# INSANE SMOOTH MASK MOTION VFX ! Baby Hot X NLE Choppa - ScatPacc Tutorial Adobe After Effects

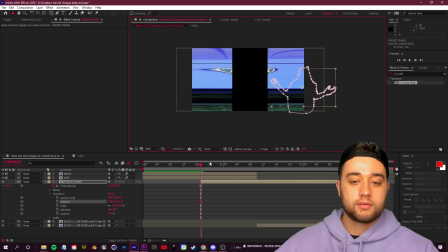14:10 so you maybe kind of scale this down to start move it to the right at our beginning position we'll just activate our keyframes and then we'll move in a bit and let's just make some movement happen so i guess we'll like pop it out let's put it above right but not left maybe
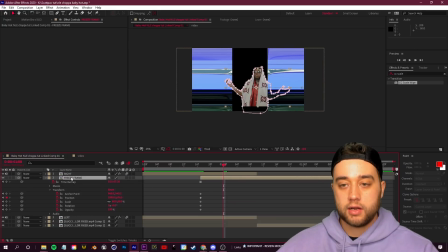14:24 the other way around i mean above left not right so that it'll pop out and be in front of this one but still
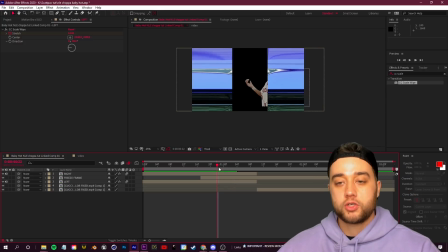14:31 behind this window here so you can give it a bit of depth just by changing the layer structure and again to make all these movements look less robotic you want
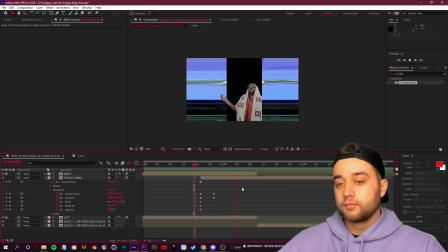14:39 to activate your motion blur switch there we go and we'll have them pop out and do whatever so you guys can get creative with this i'm not showing you how to do exactly everything that they did in the video i just want to show you some of these things you can do to
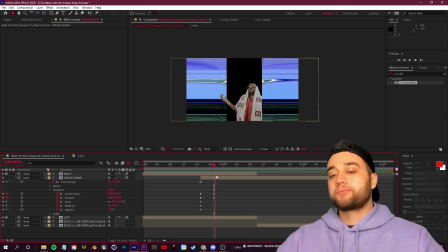14:52 manipulate your footage and then let you guys do with it what you will you can also change around the depth so now it's behind what we can do
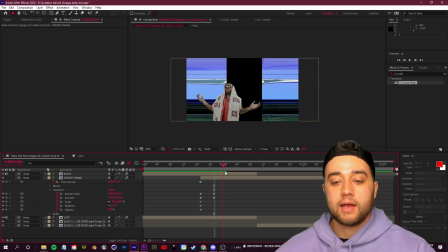15:00 is have it remove all the way out so like that and then we can have it start to set key frames here to start the movement have it move it back over top of the right one so to have it move it back over top of this so it's not underneath again
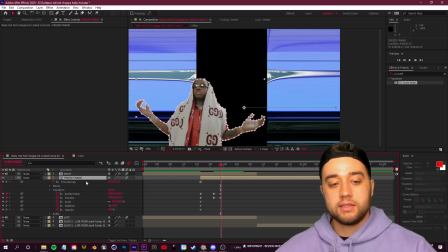15:16 what we need to do is at this position click ctrl shift d to cut the layer and just move this bit above the right part so now whenever we go in and add a transform so again we'll come in here add some keyframes move to the ends and move this over to the right
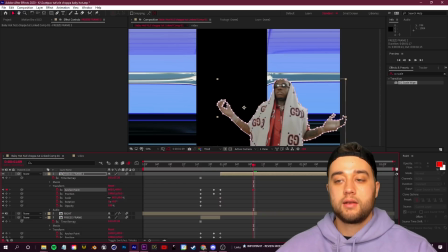15:35 now it'll be over top again being able to control our
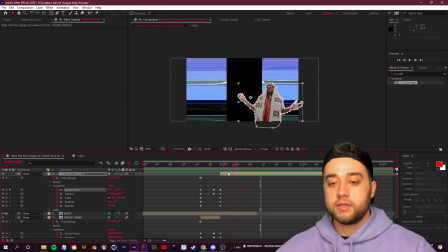15:40 layer like that have it change the depth and then you can even have it be like a little pop in transition just by at the end here just clicking reset and putting these at the very end and
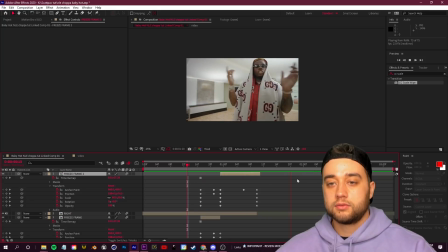15:53 you want to just end it right there so that you have a smooth little transition right into the moving footage
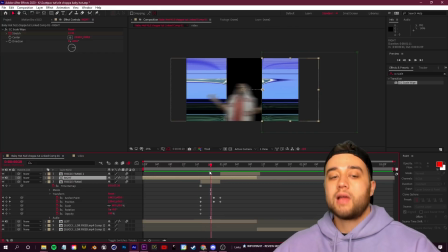16:01 that's a cool little example they also have a lot of subtraction mask going on here so what i can do is take this first freeze frame the one that's kind of behind and we'll click ctrl d
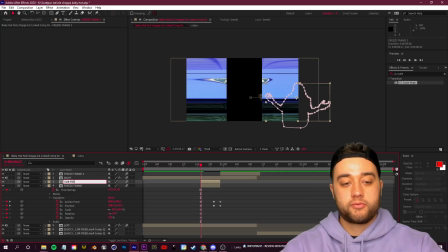16:11 i'll name this sub freeze frame so this will be the one that's subtracted
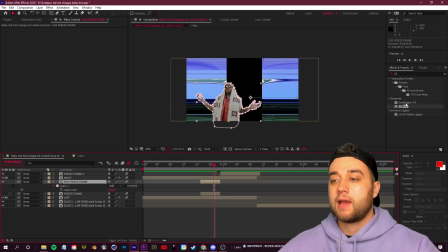16:17 and all they really did there you can just go in and add like a fill effect onto here
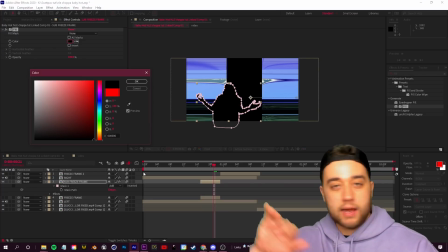16:21 and you can change the color to whatever you want so if you want it black so that it looks like it's kind of cutting out from whatever is beneath it whatever's beneath it you can
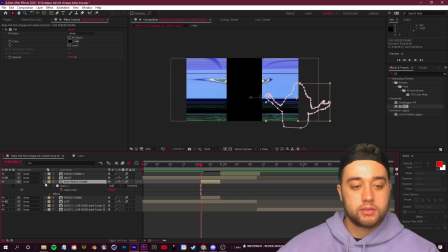16:29 do that and just make sure you change around the motion so that it's different from the beginning so go to transform and we'll
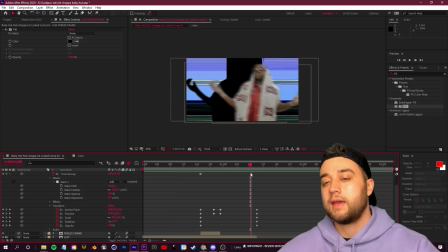16:37 just maybe move it down even more so you can have this sort of secondary thing going on there with the subtraction or whatever fill color you choose for that all
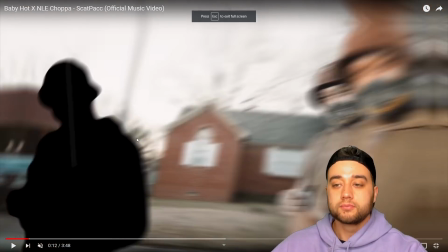16:46 right and then in this crazy little sequence you got going on here see how you have the clone as sort of this imprint creates all these
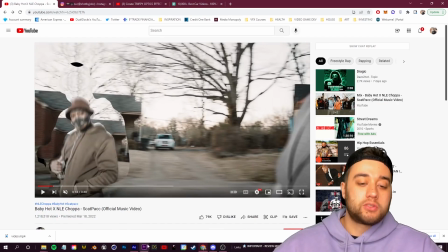16:53 mirroring and then there's clones flying around a lot of stuff going on let me show you some different techniques that you can take away from that so